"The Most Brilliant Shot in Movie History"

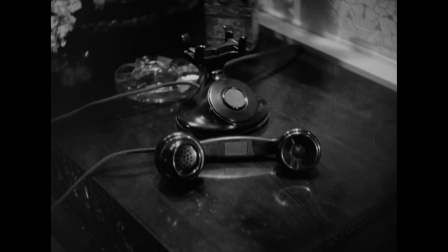(4:00)
Lubitsch simply lingers the camera on the phone because he knows we are like the cuckold,
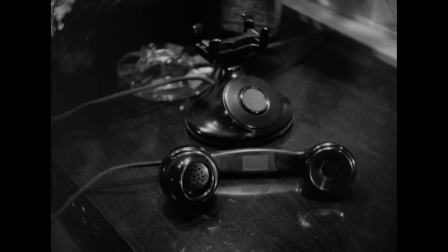(4:06)
that is smart enough to connect the dots and conclude he now knows his wife has two-timed him,
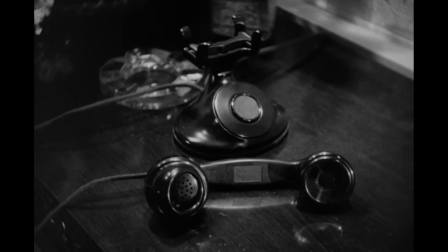(4:13)
and all that with a simple close-up of a phone handset. Brilliant!
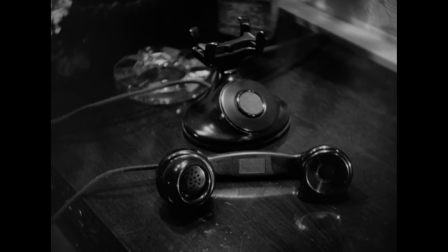(4:19)
But that's not the most brilliant shot in film history, we're just exemplifying the Lubitsch touch to get there.
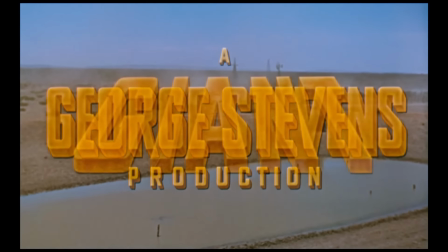(4:26)
Another amazingly brilliant shot is in the epic Western Giant by criminally underrated genius George Stevens.
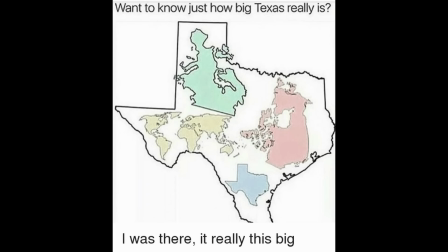(4:35)
It's called Giant because it's about Texas which is big. So good thing it's not set in Rhode Island I guess?
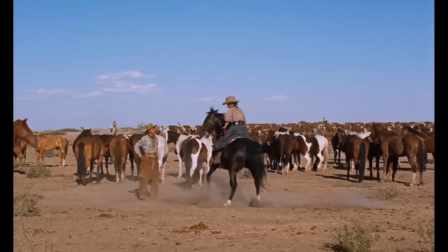(4:45)
Mercedes McCambridge rides a horse but gets a little too spur happy.
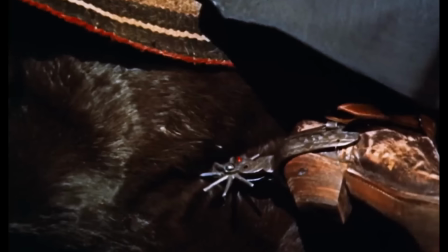(4:51)
I guess it It was the spur of the moment.
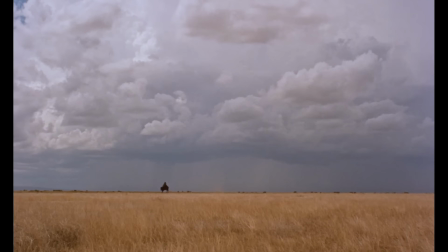(4:57)
The next time we see the horse it's in this brilliant shot.
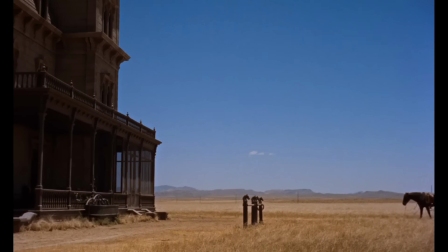I call it brilliant because you can tell exactly what happened by just looking.
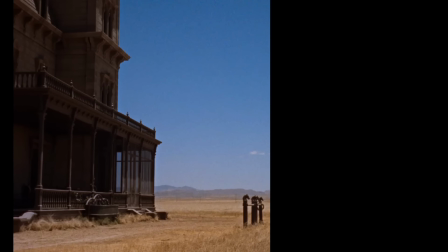(5:12)
Notice how all the weight is concentrated on the left of the frame.
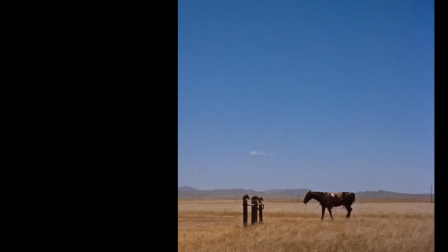(5:17)
The dark looming house accentuates how empty is the light right of the frame.
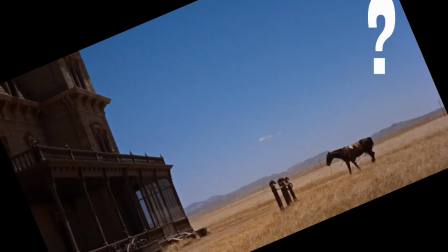(5:23)
It gives the impression that something is missing. The horse is settled,
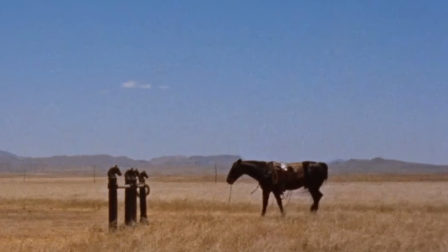(5:29)
so even someone who hasn't seen anything that came before in the film can conclude that the missing thing is the rider.
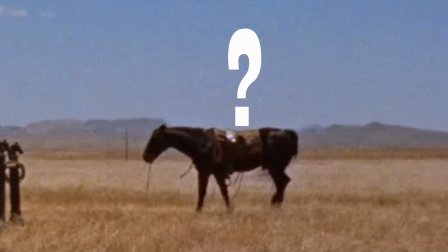(5:38)
If a rider is missing an accident must have happened.
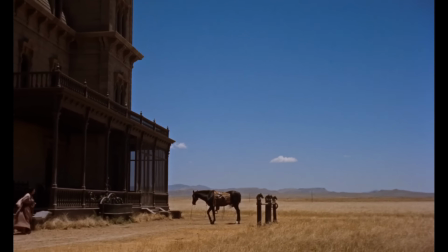(5:45)
Therefore this shot from George Stevens' giant is the second most brilliant shot in movie history. No, this is not the most brilliant shot I'm here to talk about.
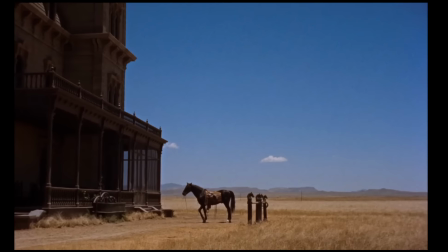(5:59)
It just looks better as a thumbnail than a door in black and white.
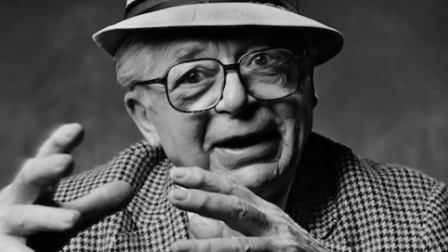(6:04)
Spoiler alert for the video you're watching. Remember Billy Wilder, the greatest director of all time?
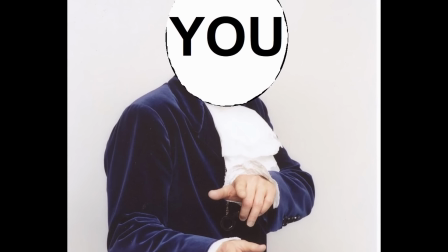(6:11)
Of course you do, you all observing attractive content enjoyer.
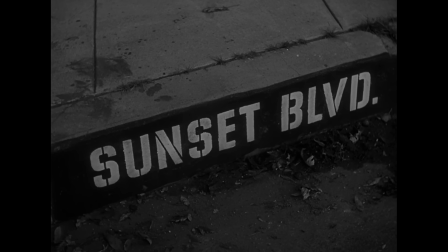(6:16)
Billy Wilder's absolute masterpiece, Sunset Boulevard, is the film with the most brilliant shot in movie history.
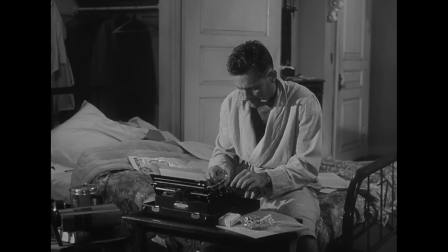(6:25)
It follows Joe, a down and out screenwriter who can't sell a script. He is considering giving up and becoming a YouTuber.
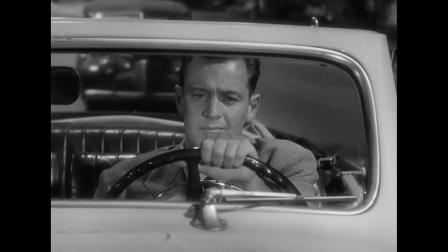(6:33)
I mean, going back to his town to work in an office. I mixed him up with a friend of mine.
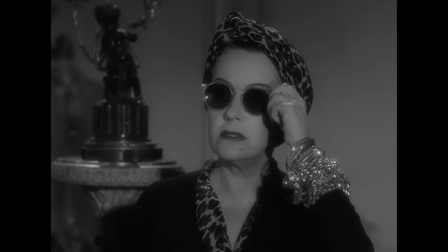(6:40)
Then he meets Norma Desmond, a forgotten aging movie star from the silent era and she is only 50.
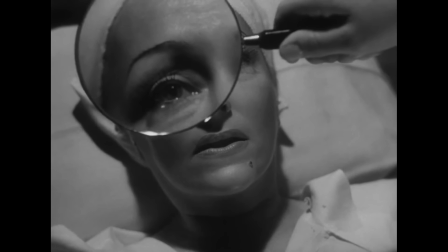(6:46)
Times used to be tough.
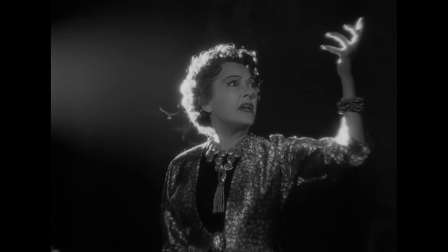(6:48)
Norma Desmond is a delusional and insane narcissist who considers herself the greatest star of all time.
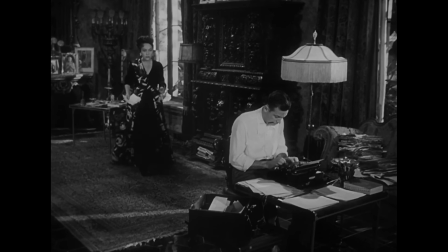(7:00)
She hires Joel to write a screenplay to be her comeback.
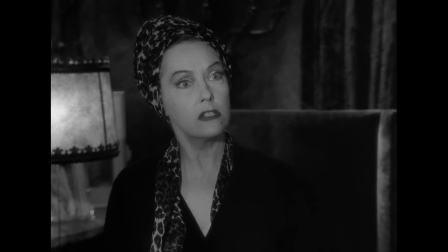(7:08)
What's the difference? Isn't a comeback a return? Let me check a thesaurus. Yes, it is.
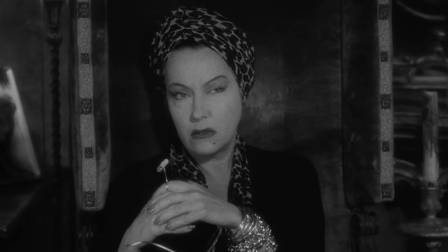(7:15)
What a petty semantic complaint. She must be a humanities major.
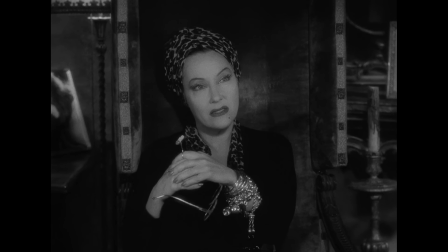(7:20) When were you born? I mean, what sign of the zodiac?
Yep, she's a humanities major. You can add that to her list of deviances.
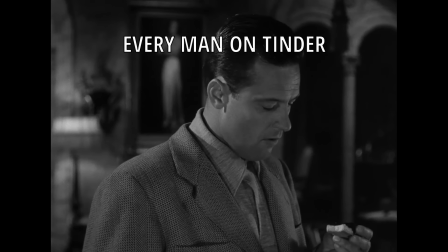(7:27) Sagittarius. I like Sagittarians, you can trust them. Thank you.
Jo moves to her house and inquires Norma's butler and ex-husband.
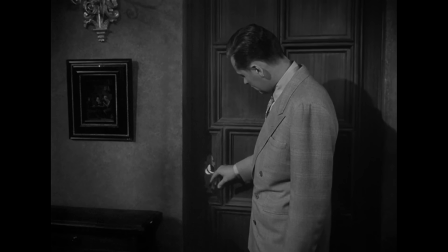(7:36)
It's a queer dynamic. Why there are no doorknobs in the house?
A doctor suggested it.
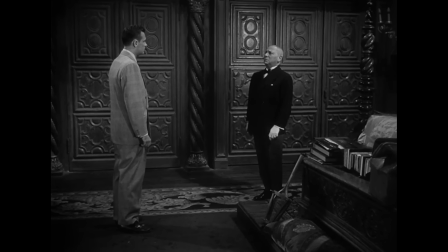(7:42) What doctor? Madame's doctor. Madame has moments of melancholy.
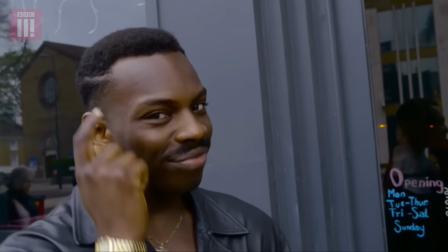(7:48) There have been some attempts at suicide.
Keep that in mind. Later, in Norma Desmond's New Year party,
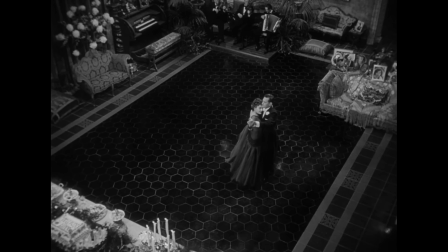(7:54)
Joe finds out that there are no other guests and this woman who made him move to her
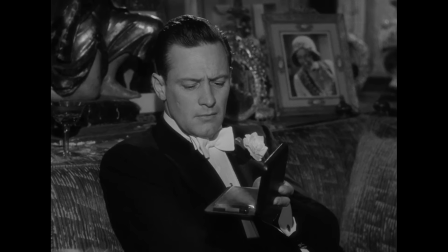(8:00)
house and bought him a new wardrobe and gifts wants to get in his pants.